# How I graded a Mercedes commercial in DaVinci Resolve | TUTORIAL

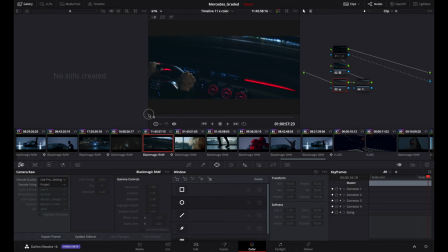going to show you guys very quick this is actually a vfx so the effect that you see here this was made by matte oh and because matteo actually edited this in resolve he did this mask that i can actually show you check this out when he opens up this was how it was
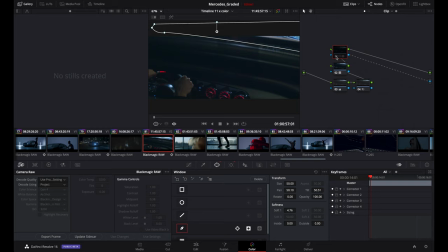before and i have no clue what he did it but he did it in resolve oh check that out that's the mask so if I turn it off you can see the car and the studio some stuff and it basically made it like if it's a reflection on some on the street or
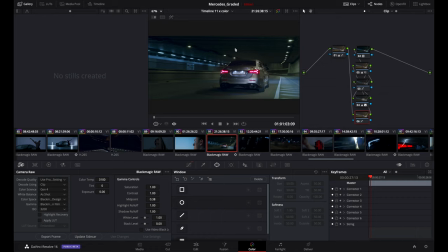something so it's kind of cool that you can do this stuff you resolve so this is one of the final shot was actually pretty tricky but I'm gonna show it to you this is the log and this is the gray version again we wanted to get the nice blue feeling and there was
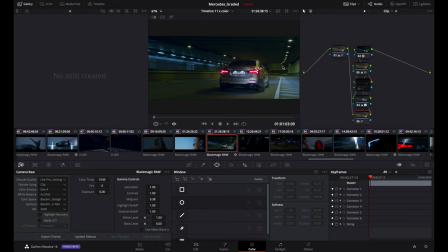pretty yellow and green so this was one of the main correction as you can see there's like green all over we didn't want this even if i thought it looked kind of cool but i didn't want it so this was the mask of course inverted as i showed you before right here so
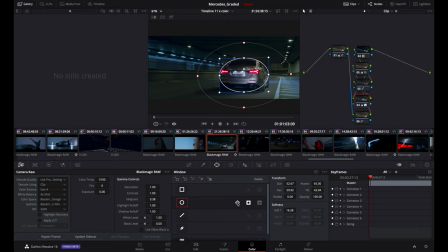if we activate this this is the regular mask we inverted and of course we use the tracker so basically now the mask follows uh the car and i think davinci does an insane job with the tracking and of course our basic adjustment and the natural and this is some noise reduction and some
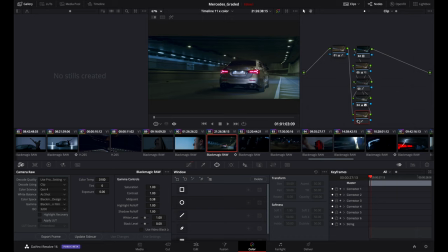minor correction and this it was a pretty important correction because they hated the blue on the license plate so they wanted to correct this and in order to do that I did a U versus sat again and you activate it
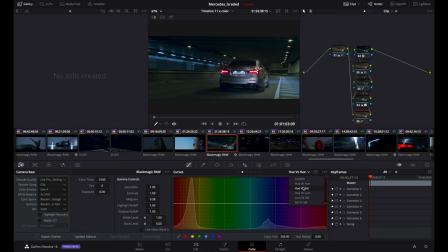and you go here you can see you were sad i basically pick up the blue color and i drop it and completely desaturated so this was how the license plate used
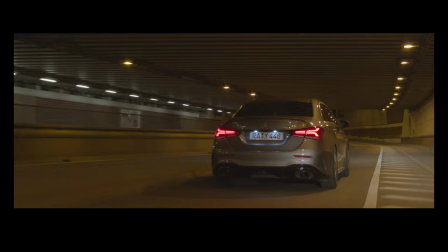to look and this is with the mask so again before after okay some other super quick shot check that out dancing and get detail here so like very simple like exactly what we did before
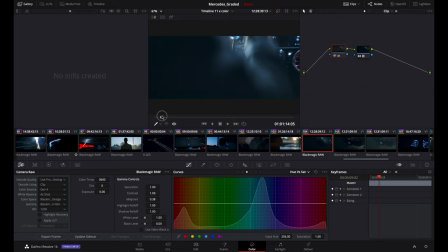and then we're back to the gym same thing guys some more studio here was like it just a zoom in into the shot and kind of like it and i think that astera did a great job here because it you can i mean maybe if you stop and you go frame by frame
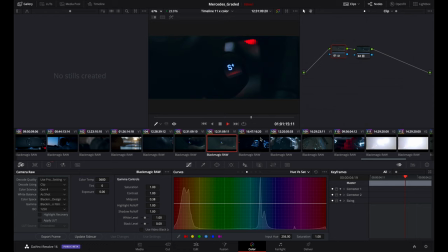you can tell but if you check this sequence right here it is pretty fast so another little close-up of the sport plus and boost is actually done i think
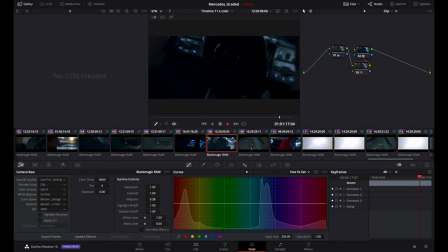in after effect as well looks pretty cool another steering wheel
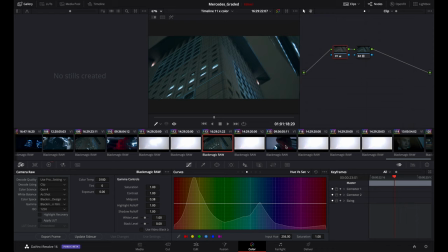shot with the aster out there some building and pretty much we're done
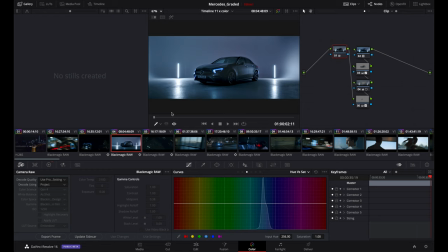here so we got to the end so there you have it guys i hope you enjoy it and i show you the entire color grading process this was the exact same project that i created for mercedes thanks so much for watching guys let me know if you like it let me know if you want to see more tutorial and i'll see you in the next video